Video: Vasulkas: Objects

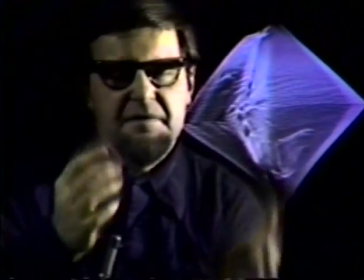I always wanted to make an image which would be contained on the surface of a sphere, but I didn't have the instrument.
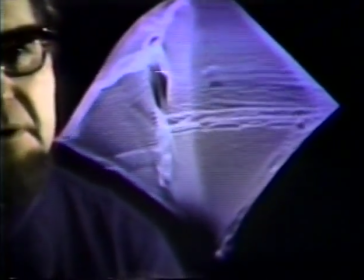So I used a scan processor to create an object, this diamond-shaped object.
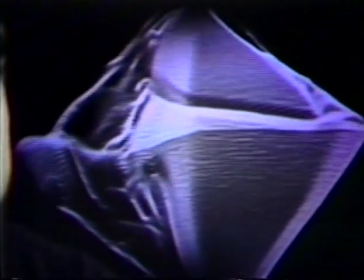And by scanning the room with the mirror and with the camera, I imprinted
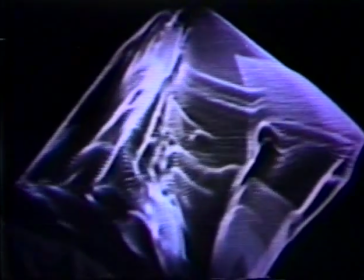the surrounding space on the surface of this object.
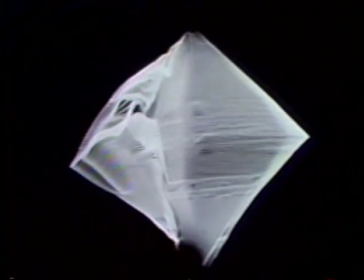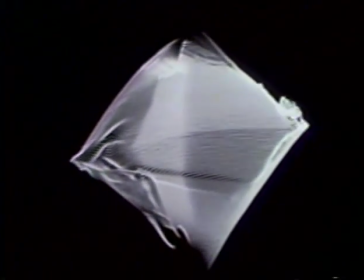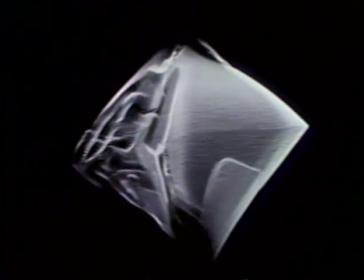I think this urge of translating image, two-dimensional image, into an object,
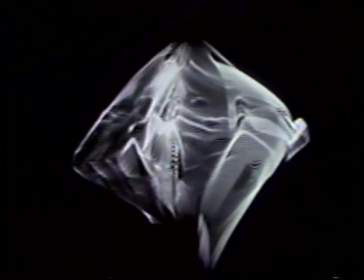I think this urge is
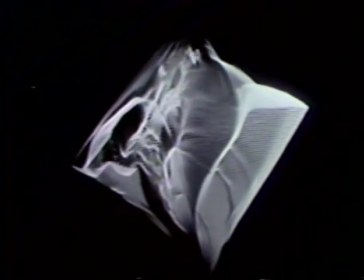quite natural or evolutionary to the image or electronic imaging,
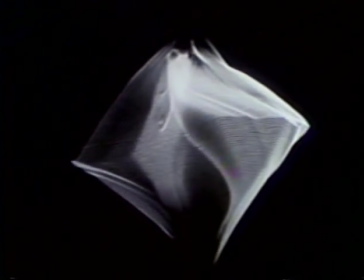since the object does not need
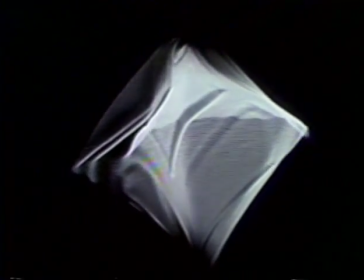any pictorial justification.
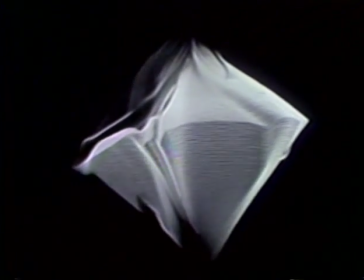The object just exists.
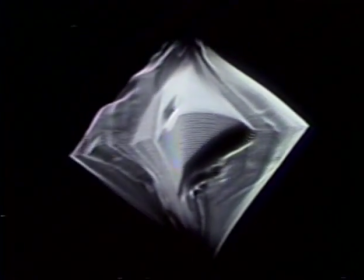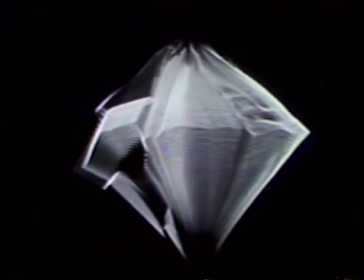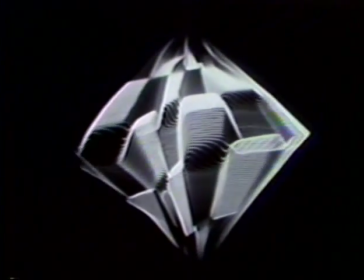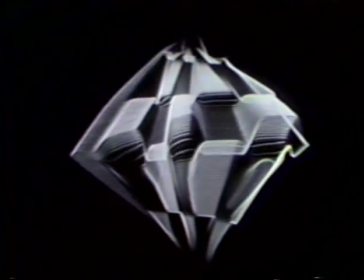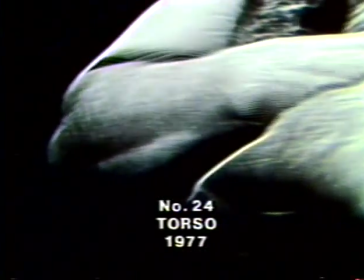It was the most kind of interesting confrontation of a textual or tactile
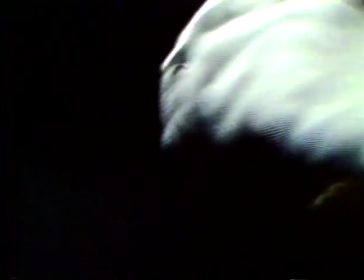translation between the feel,
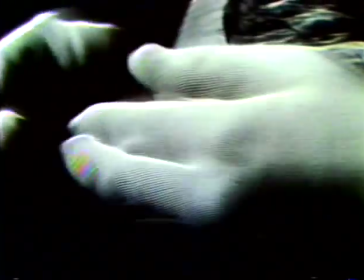between the touch, and then
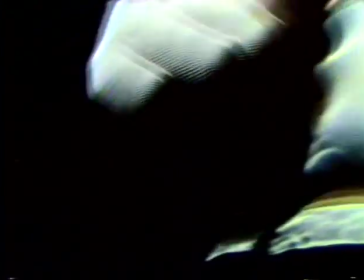visual transformation of the texture itself.
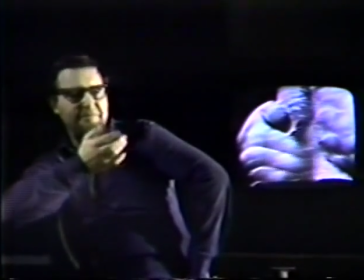It was psychologically an interesting
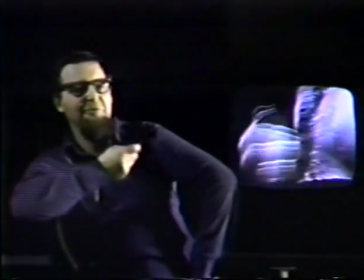feeling to see something totally different from the experience of touching.
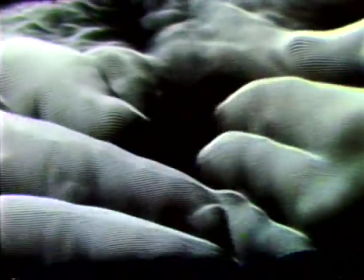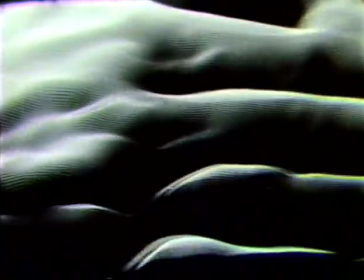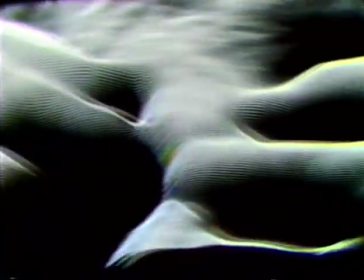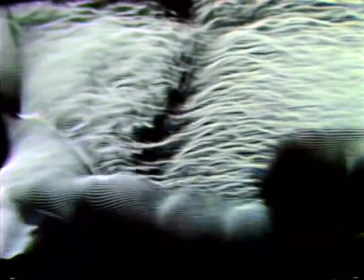It seems that I would even have a message in this particular
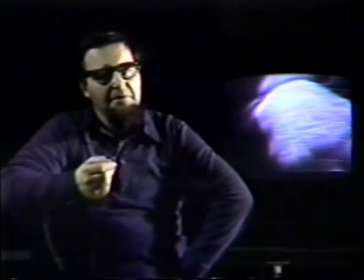body language which I'm trying to express, which says, look at the difference between the touch and feel and how it looks like.
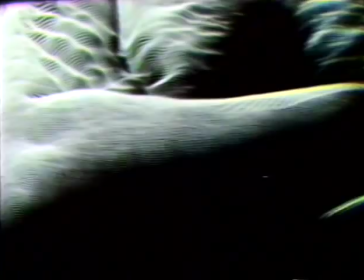Because this texture of the electronic image is much richer. It's moss-like.
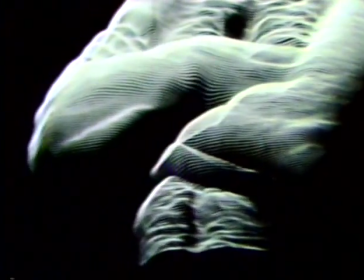It's a very dense feeling.
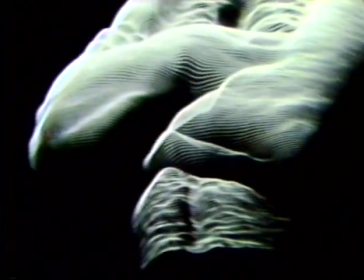And then, of course, the touching is the good old touching known to your senses.
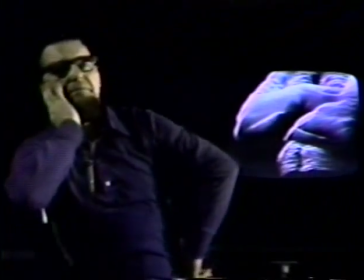So that was the gesture I wanted to express between the real-time image,
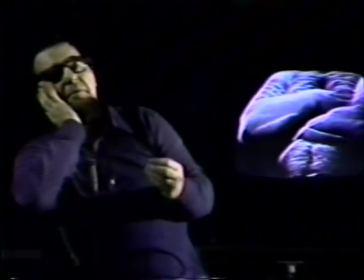because that image that you see was actually taken the same time
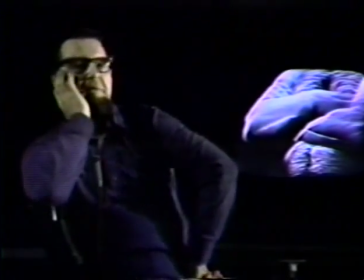in which I was examining the same tactile situation.